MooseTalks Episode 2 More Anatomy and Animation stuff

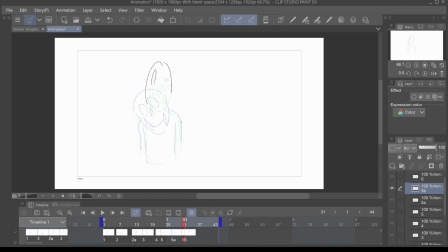24:56 I don't know how wacky I'm going with this. And obviously the proportions got all jacked up at some point, but I think it should still work.
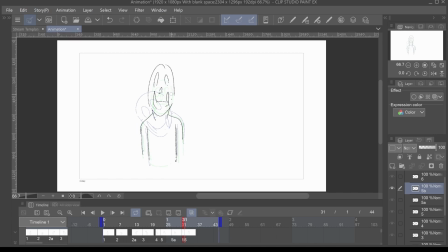25:09 I don't know though.
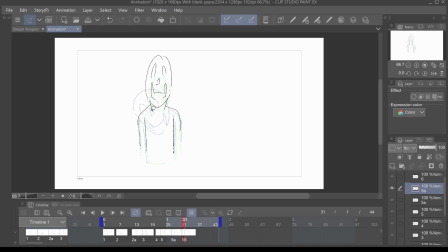Let's see.
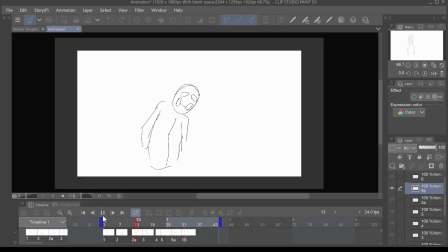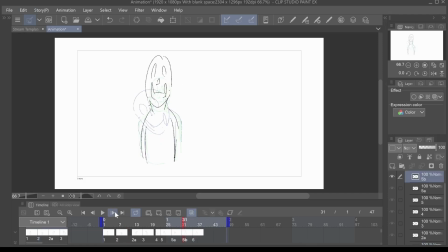25:30 Extremely short frame.
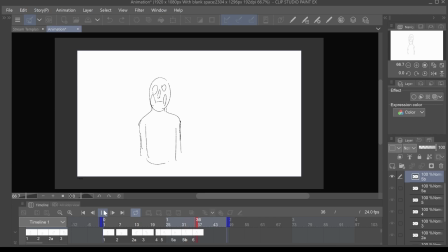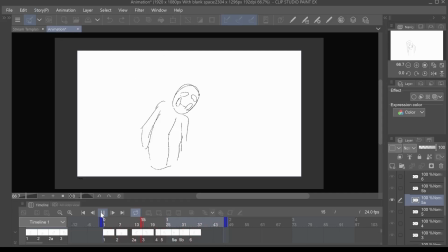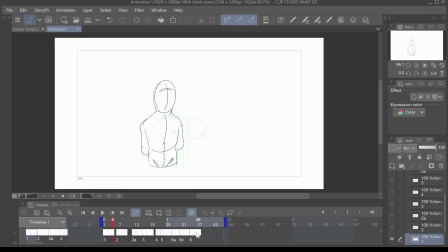26:02 Yeah, there you go, as you got the animation all set up.
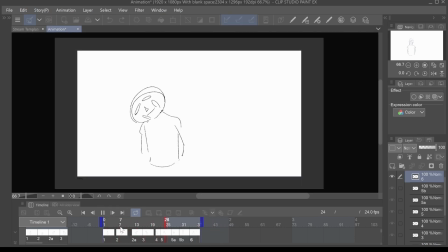26:07 I think this could be shorter, so it looks like he's going back down over and over again.
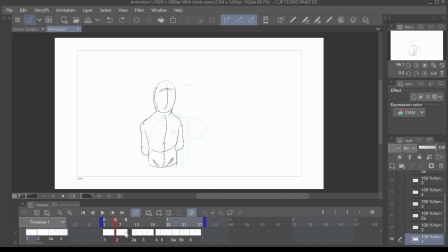26:14 Just to kind of show. Have this kind of speed up and then
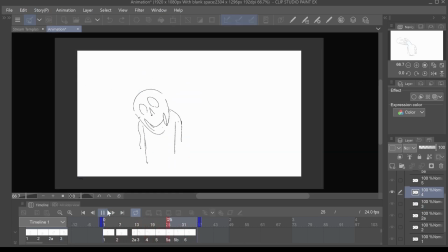26:29 slow it down.
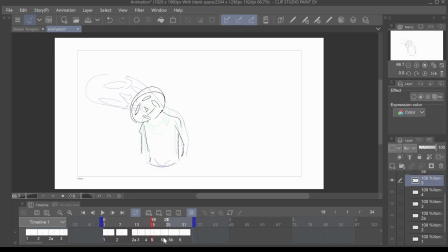26:34 Yeah, still faster.
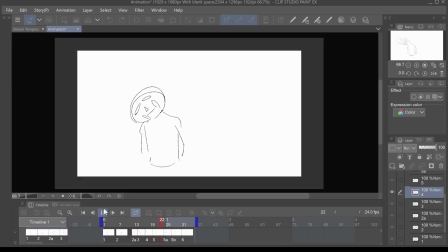There you go. But the thing is, you can have a lot of fun, like, rotating the character around, like, rapidly with this.
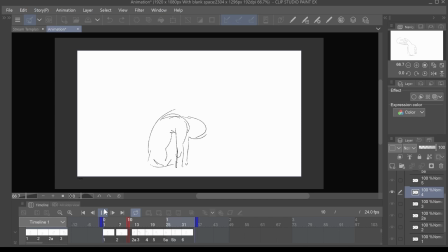26:51 Because your brain kind of interpolates the images in between. That's the fun part of this.
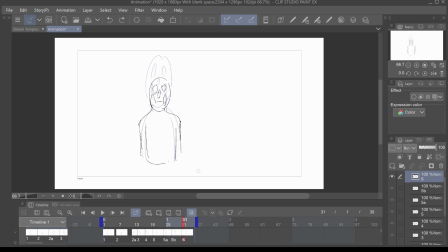26:58 So, like, it's how I'm able to do some of the stuff that I recently did. And that's kind of... it's entertainment on its own. Like a jump scare type thing, or like, the person turns their head and changes, or like...
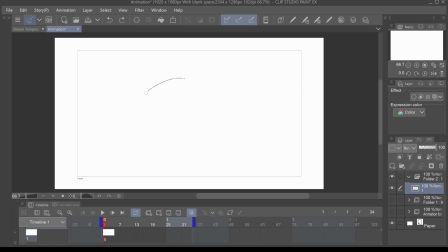27:19 just rapid turns is like the biggest thing that I think is fascinating about it. And the fact that you can do like wacky shapes with that and have fun. I think if I were to do a big example, it'd be,
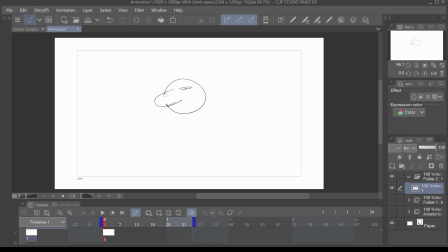27:33 I showed it to my friend, and it's the idea that you can have, you only need 2 frames to do this realistically, which is wild. That's what I'm trying to get at. So we'll have this guy. And I could copy and paste his head, actually. I'll do that really quickly.
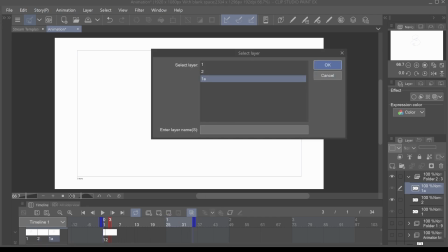27:53 Just for simplicity's sake, to show what I mean. And then we'll flip it.
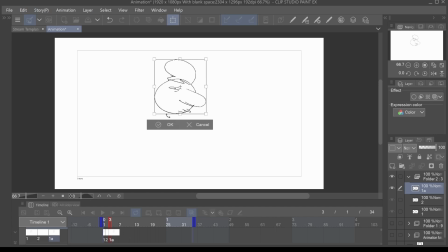27:59 And then what will happen is your brain will interpolate these images together and say, yo, his head is rotating. And your brain will just get it. Your brain just gets that this guy is rotating his head.
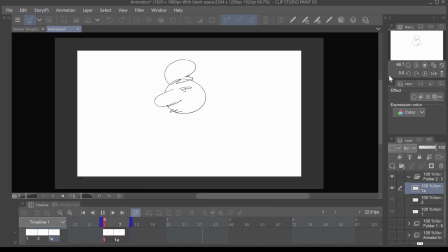28:17 Even though it hasn't happened. This is how you can get the Sonic haircut going on both sides. This is how you have Goku going on both sides. It's actually how I draw my Moose.
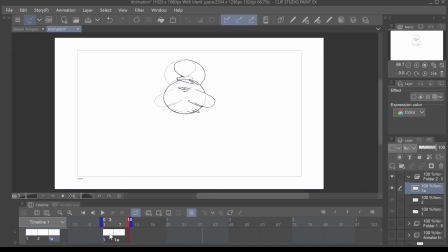28:30 And the main reason is because it's the most cartoony thing or logic that you can ever do, really. Like, you can't do this in 3D easily, and I do 3D. Or I have done 3D.
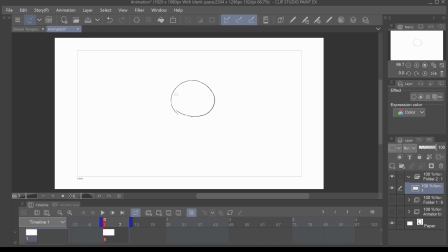28:45 I don't do 3D. But, like, the way I do is I have a center line, so I'll draw this. I'll draw this next part. And I'll show you a turnaround. I mean, this is how I do turnarounds if I do them. And so this will be on the other side. These start to get this curve.